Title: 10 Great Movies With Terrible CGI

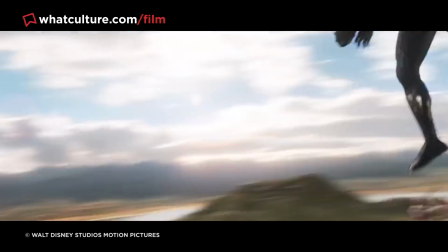0:00 So, until recently, computer-generated imagery was mainly used for movies that focus on action, fantasy, or superheroics.
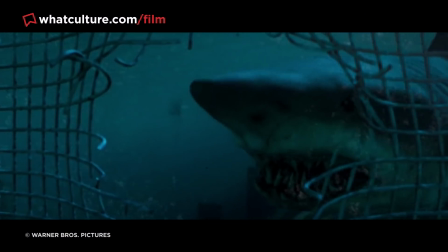0:07 But as cinema keeps on evolving, so too do the tools of the medium. In today's world, green screen, motion capture, and CGI are used more than ever.
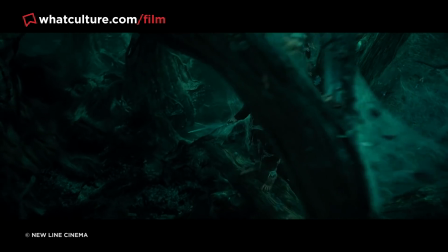0:16 But what's interesting about this development is how you can usually tell if a movie is good or not based purely upon the quality of their special effects.
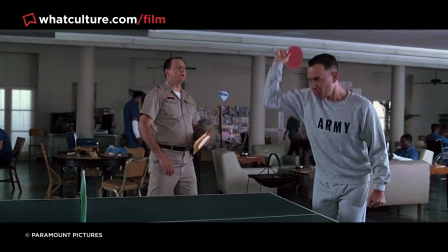0:23 If the computer-generated imagery is unpolished, it's a sure sign the film isn't up to snuff.
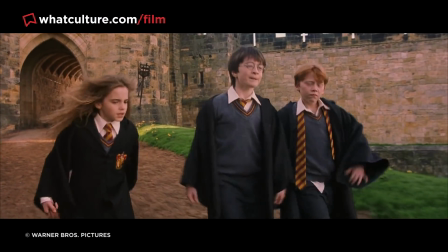0:28 But every now and again, a movie will come along that the whole world will fall in love with, despite the fact that the VFX really aren't up to standard.
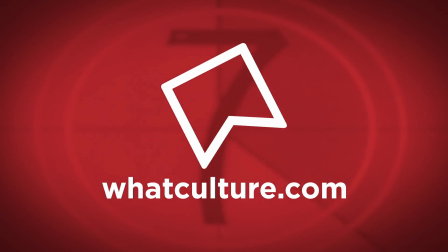0:35 And that's what we're here to talk about today. I'm Jules, this is WhatCulture.com, and these are 10 Great Movies with Terrible CGI.
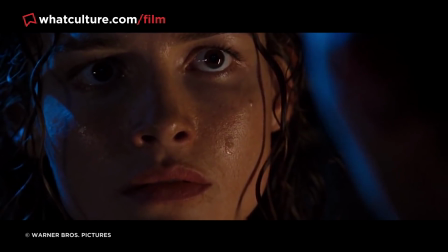0:42 10. Deep Blue Sea In Deep Blue Sea, a group of marine explorers battle a school of super-intelligent sharks.
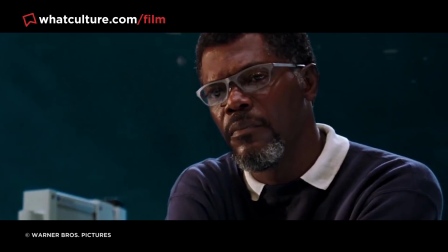0:49 Now, based on that storyline alone, you'd assume that this would be a dumb bee movie in the same vain as Birdemic or Maximum Overdrive, right?
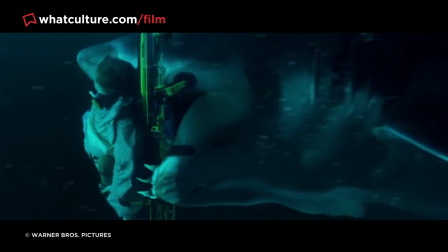0:56 But even though Deep Blue Sea could have been trashy schlock, it's elevated by an excellent cast, including Samuel L. Jackson, LL Cool J, and Thomas Jane.
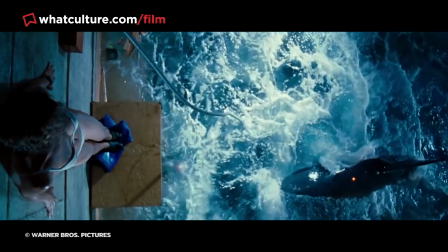1:05 On top of that, it's got some genuinely great jump scares, including when Stalin Skarsgård's character gets his arm ripped off by a great white.
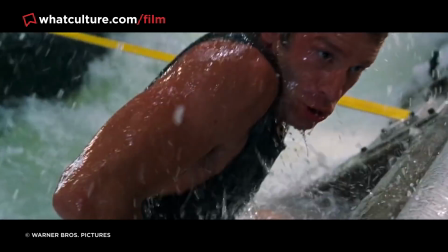1:12 But let's not forget what Deep Blue Sea is best remembered for,
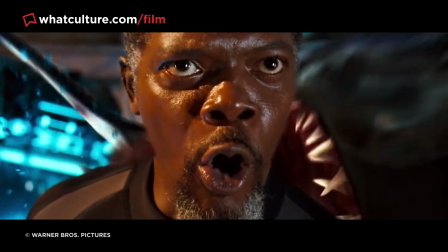1:15 which is after Jackson's character gives an uplifting monologue, a shark comes out of nowhere and rips him to pieces.
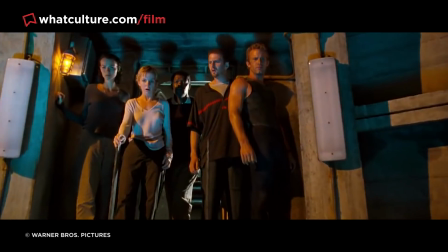1:21 Because you genuinely don't see it coming, this moment is regarded as one of the best jump scares in cinema.
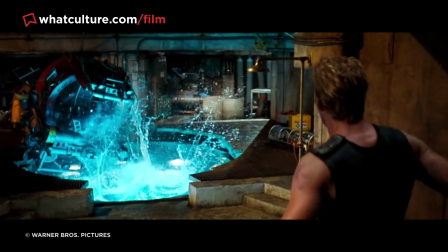1:27 That's why it's rather ironic how the film's defining moment happens to have the worst special effect.
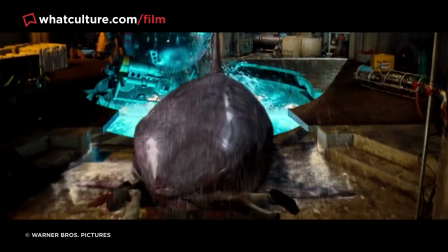1:32 Not only does the computer-generated shark look like it's composed of rubber,
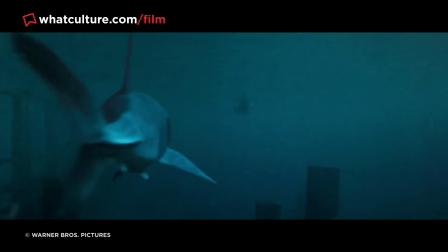1:35 Jackson's CG counterpart looks hilariously unfinished and contorts its limbs like a ragdoll rather than a human being.
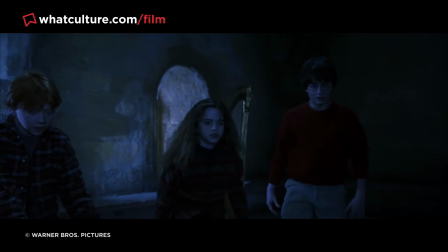1:42 9. Harry Potter and the Philosopher's Stone Contrary to popular belief, there was way less computer-generated imagery in Harry Potter than you would actually believe.
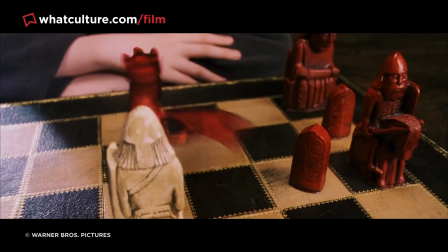1:51 Many moments that seemingly rely on CGI use alternative SFX like scaling, animatronics, puppetry, green screen, wire work, and forced perspective.
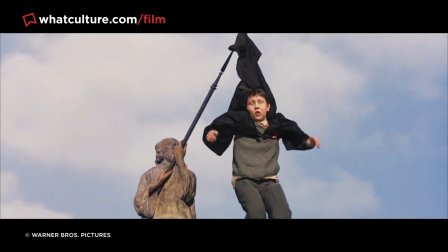2:00 The reason why the directors of the franchise limit digital effects is because they're expensive and time consuming.
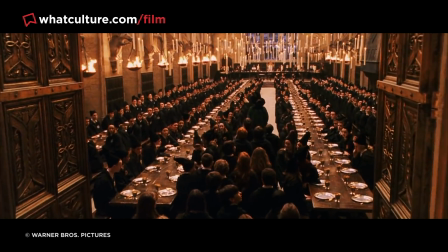2:06 But another reason why CGI wasn't commonly used is, well, it makes everything look a bit crap, especially in the first film.
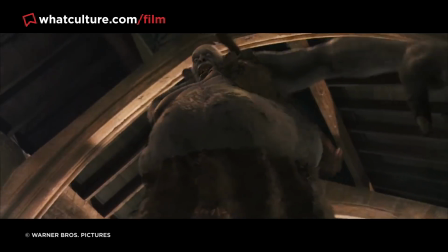2:12 In Harry Potter and the Philosopher's Stone, Harry and Ron get into a scuffle with a troll in a bathroom.
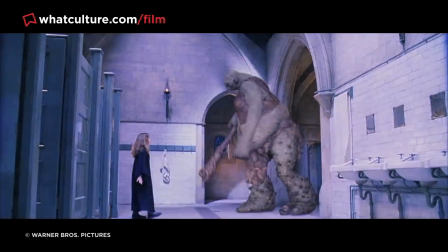2:17 Because this is the first monstrous creature that we've seen up close, this should feel like a magical and scary moment for the viewer.
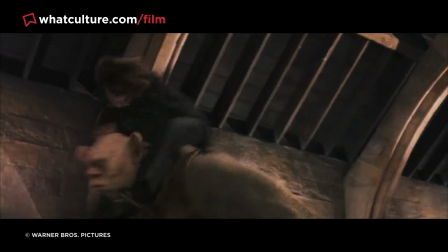2:23 But because of the ogre's janky movements and blurred animations, he looks downright shoddy.
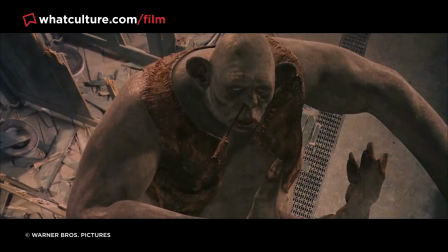2:29 To add insult to injury, Harry is blatantly replaced with a CG image in certain shots, making the whole scene feel less believable.
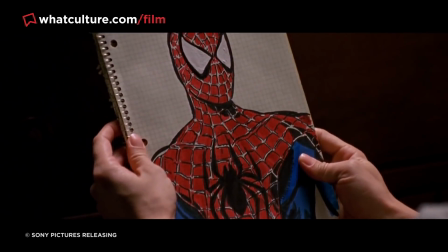2:36 8. Spider-Man Sam Raimi's Spider-Man was the first movie in history to earn $100 million in its opening weekend.
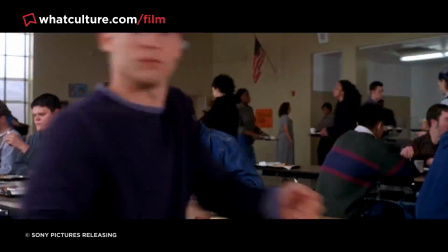2:43 Even though the trilogy ended on a bit of a downer, there are legions of fans who preferred this incarnation of Spidey over the MCU version.
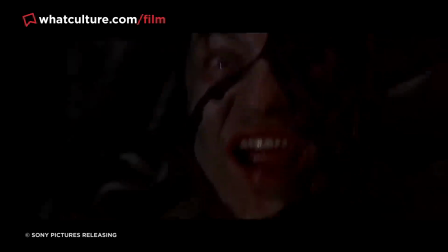2:50 But the biggest lovers of the first film can't deny the fact that the visual effects are subpar.
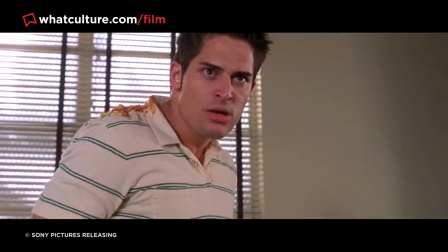2:55 Ironically, most of the worst CGI moments come from Peter Parker being, you know, Spider-Man.
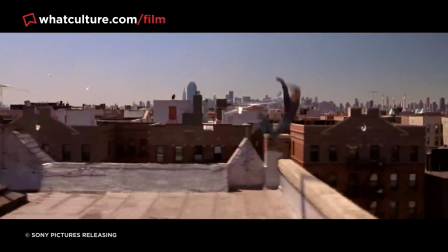3:00 When the web-slinger leaps from building to building, he looks like a rubber man with Tobey Maguire's face stitched on.
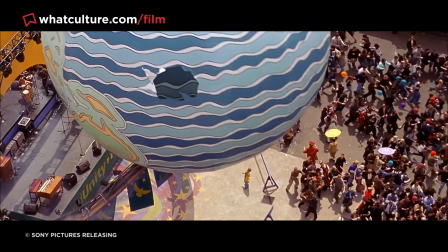3:05 When Green Goblin is terrorizing the citizens, his unnatural movements make him resemble a cartoon character.
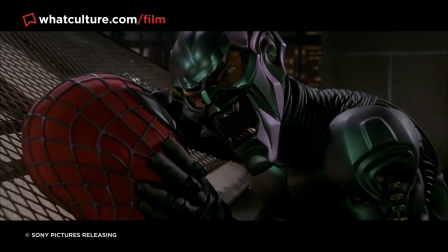3:11 Even though we should be in awe watching the wall-crawler soar through the sky,
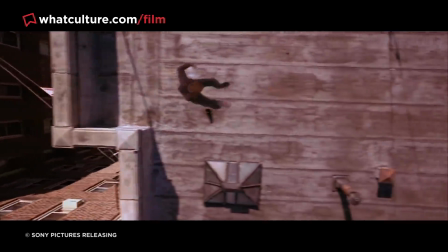3:15 most viewers are wondering why Spider-Man looks more like his video game counterpart than the actual video game equivalent.
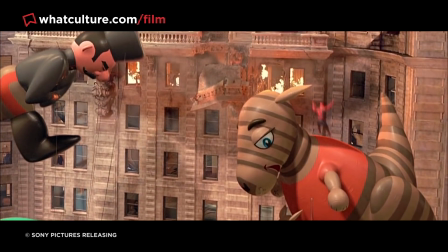3:21 Even though there are a couple of solid shots of the web head swinging through the city, the bad far outweighs the good.
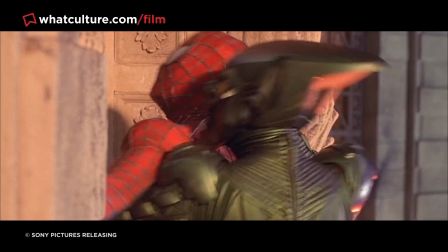3:26 Even though the special effects in the sequel are light years ahead in quality, this just makes the CGI in the first film look more than a little underwhelming.
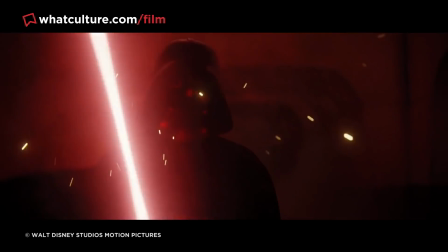3:34 7. Rogue One – A Star Wars Story Star Wars fanatics were so psyched to see Darth Vader in
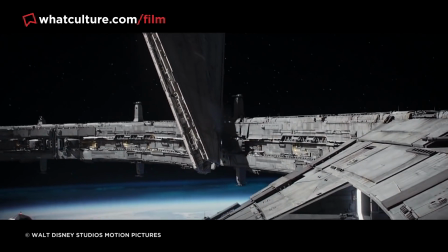3:40 Rogue One that they never considered the possibility that the prequel would contain other iconic figures from the beloved franchise.
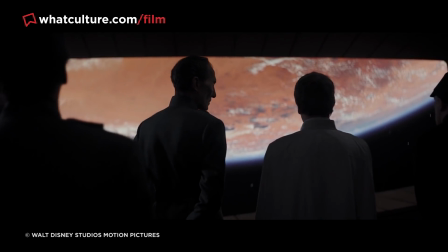3:47 So when Moff Tarkin revealed himself, viewers were blown away.
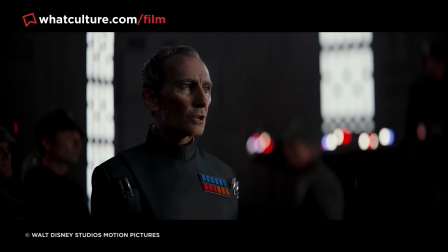3:50 Nobody expected to see the architect of the Death Star since the actor portraying him, Peter Cushing, was suffering from a severe case of being dead for 22 years.
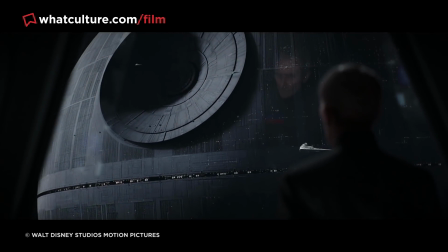3:59 But thanks to the wonders of CGI and motion capture, the VFX efforts resurrected the legendary British actor, allowing him to portray his most famous role.